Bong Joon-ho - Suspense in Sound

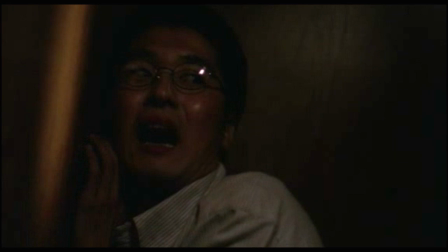(0:14)
Some of the most memorable moments in cinema are those that put us on the edge of our seats.
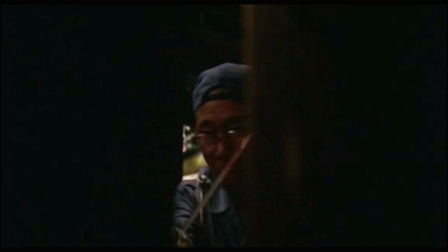(0:23)
Today I'll be talking about a director who excels at creating suspense. The acclaimed South Korean filmmaker, Bong Joon-ho.
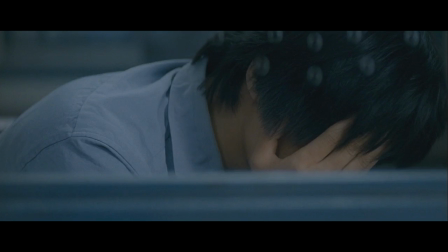(0:33)
What exactly creates suspense?
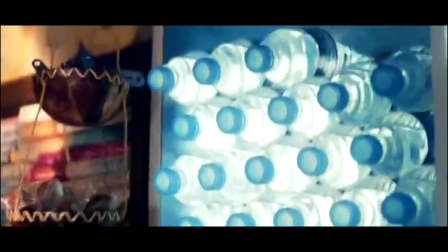(0:36)
When we're watching a film, there are expectations regarding what is to happen, and we look forward to seeing them happen.
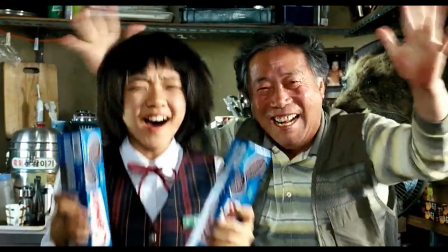(0:43)
We hope for things to go right, and fear when things go terribly wrong.
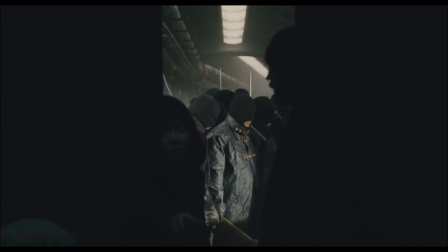(0:49)
And yet, we cannot predict exactly what is to come, and when, so we're always on our toes.
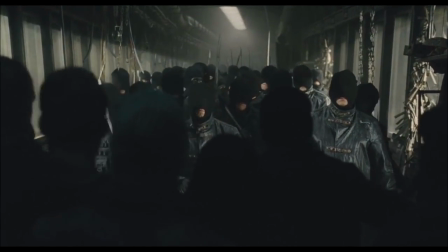(0:55)
That defines suspense, which is a key element in Bong's work. Let's examine how Bong uses sound for suspense.
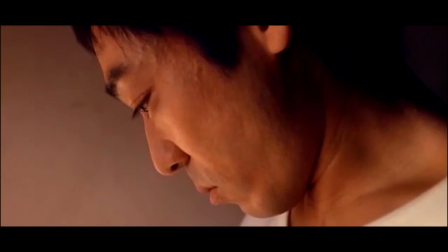(1:06)
Musical score is integral to the mood of a scene. Great background score adds more to suspense when the right visuals go with it.
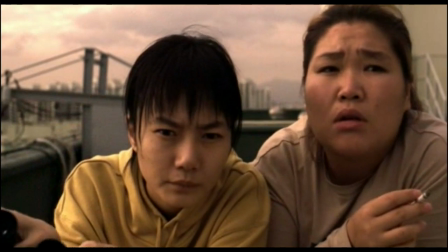(1:16) For example, 강아지인데? 어?
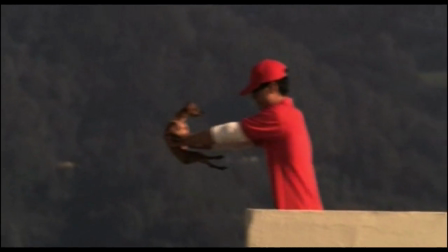(1:24) 뭐 하는 거야? 어? 어? 어디? 저 강아지.
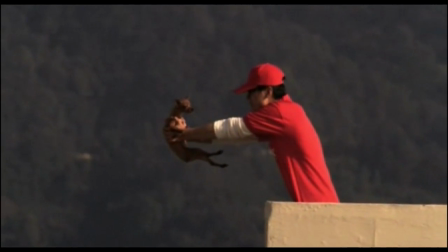(1:29) 저 사람 안 보여?
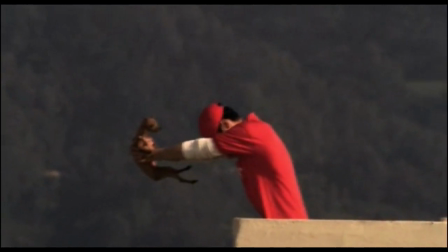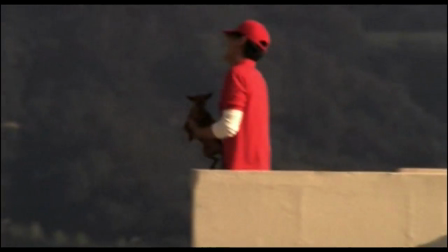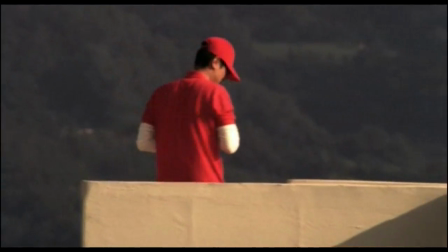(1:42)
Another example can be seen from the film Snowpiercer.
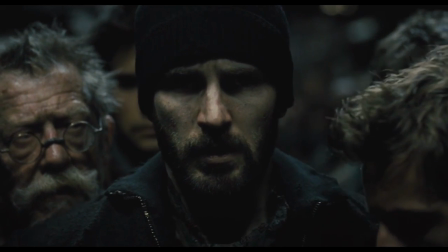(1:48) This is it. Curtis, come on. We're out of time, man.
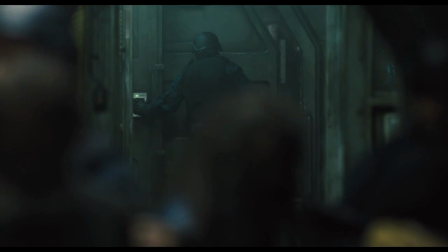(1:54) You gotta do it now.
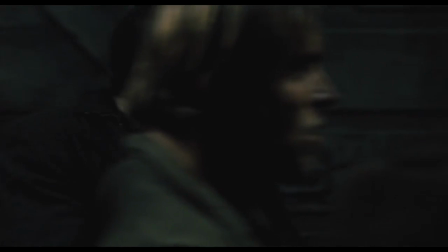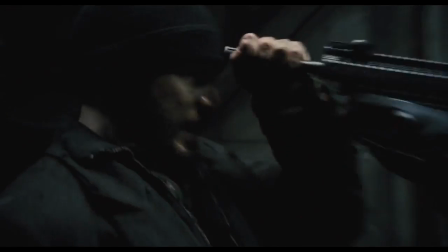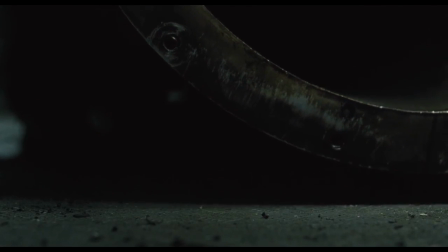(2:09)
Timing, pacing, and mood is key to suspense.
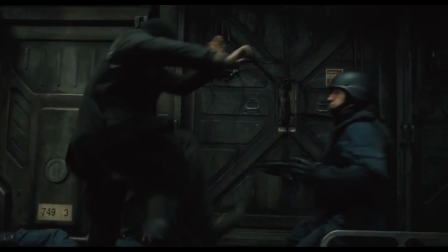(2:13)
When your music and visuals get all of these elements right, you get something very engaging. When we watch movies, we look forward to moments that are dramatic and thrilling. To create moments like that, sound always helps.
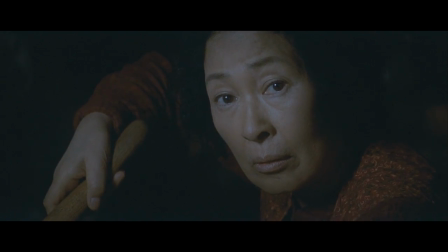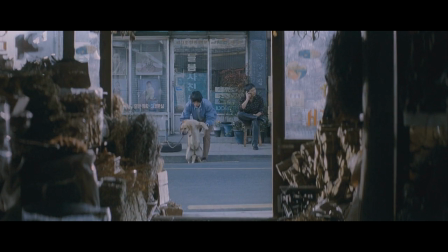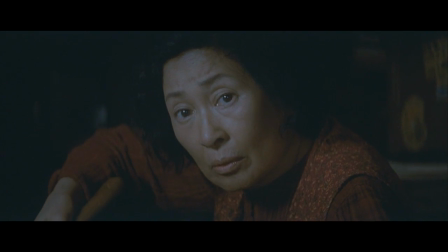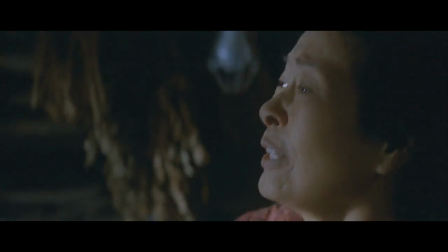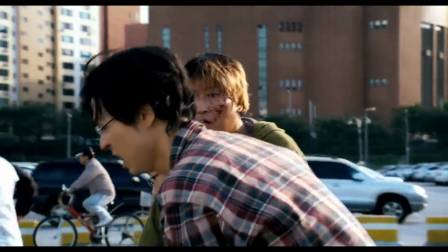(2:50)
On the other hand, silence is equally effective.
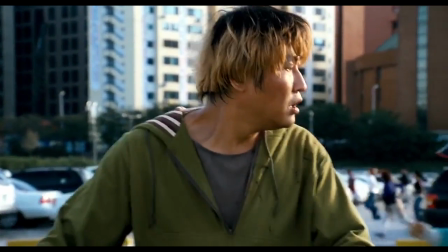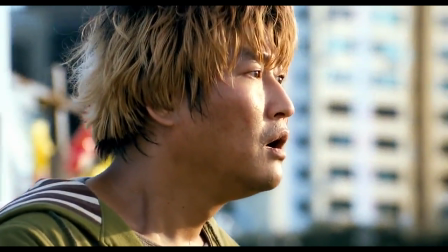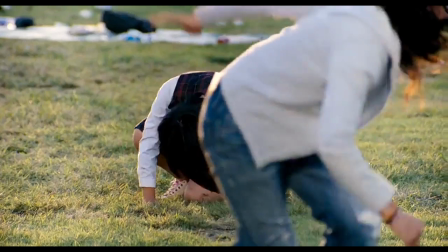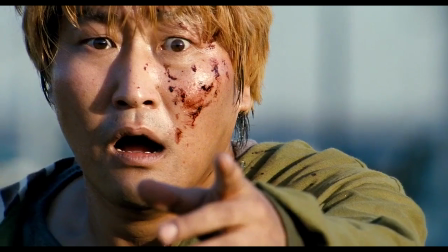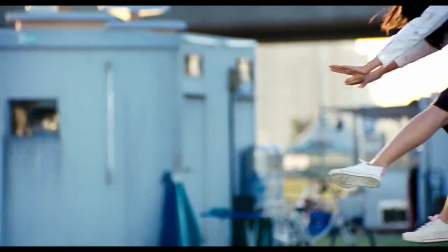(3:18)
It's all about emphasis. Suppose something tense is going on, it can be effective to switch to another event happening at the same time.
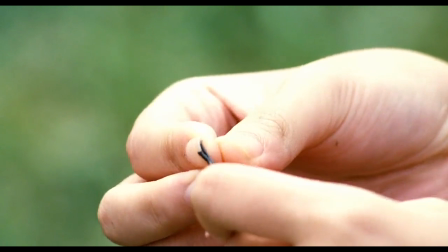(3:28)
This is represented by the difference in sound.
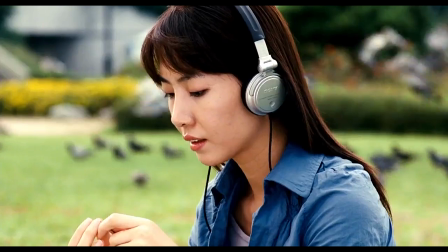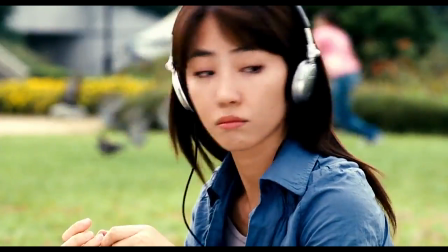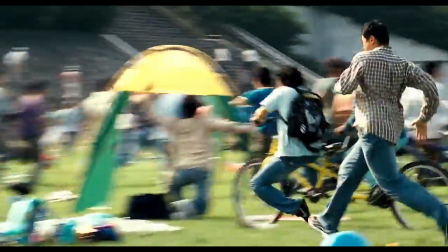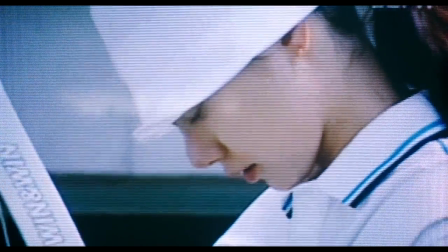(3:48)
While the panic and noise ensues, a family watches TV in a quieter setting, completely unaware of the chaos.
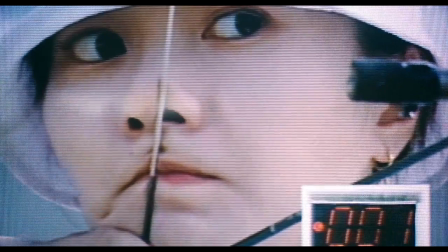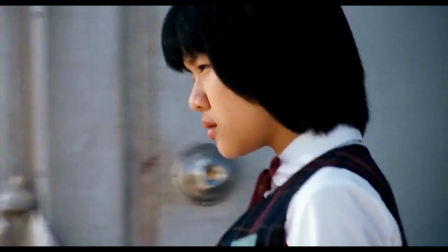(4:05)
This gives us some breathing space, and we come back to the tension later on.
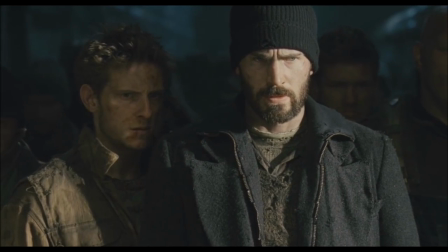(4:21)
Silence narrows our focus on what happens in a scene. There is no distraction from music or any diegetic sound.
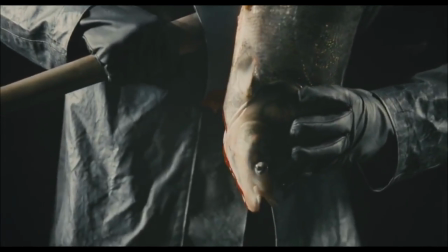(4:29)
In fact, anything that breaks the silence can create a lot of tension.
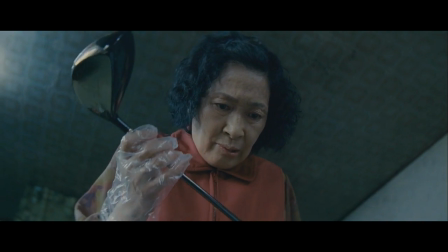(4:34)
In this scene from Mother, the protagonist sneaks into someone's house and has to get out unnoticed.
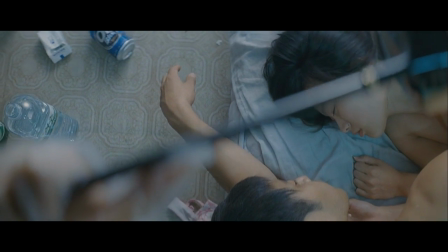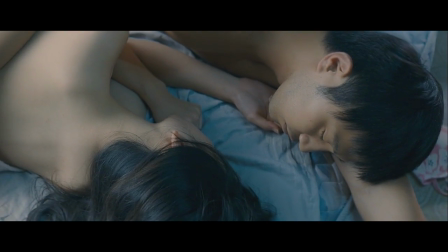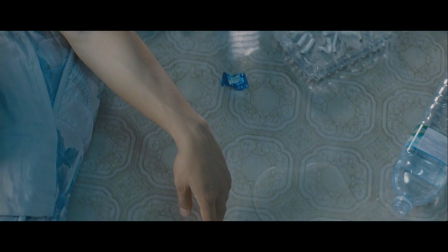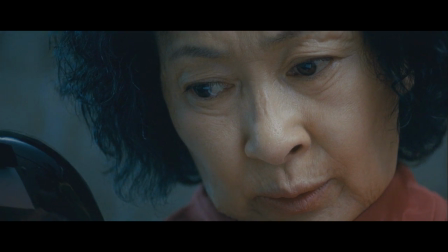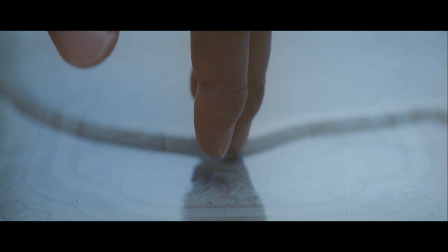(5:12)
A similar example can be seen in Memories of Murder. The cops are looking out for a possible suspect in a serial murder case.
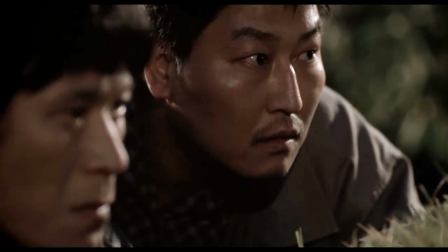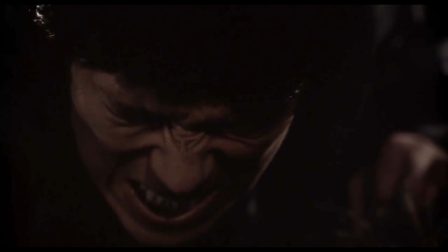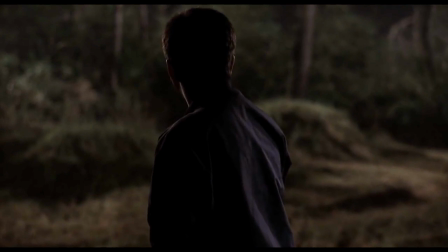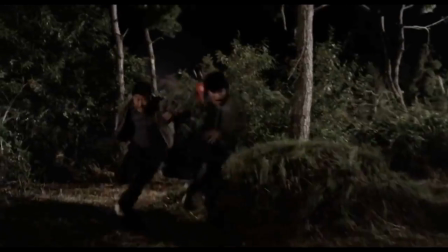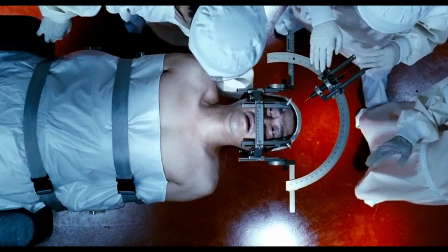(6:04)
What I love about Bong Joon-ho is his ability to tackle a variety of themes and genres in his work and still infuse great suspense.
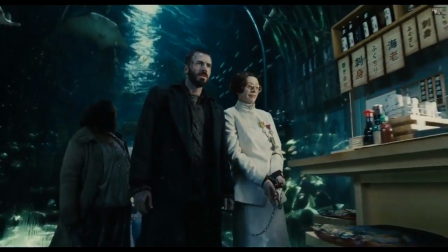(6:15)
It's good to see a director who is willing to experiment with cinema and entertain us with what he brings out.
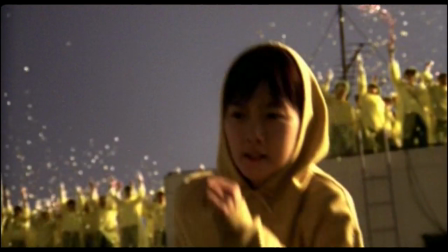(6:22)
Cinema needs a lot more people like him.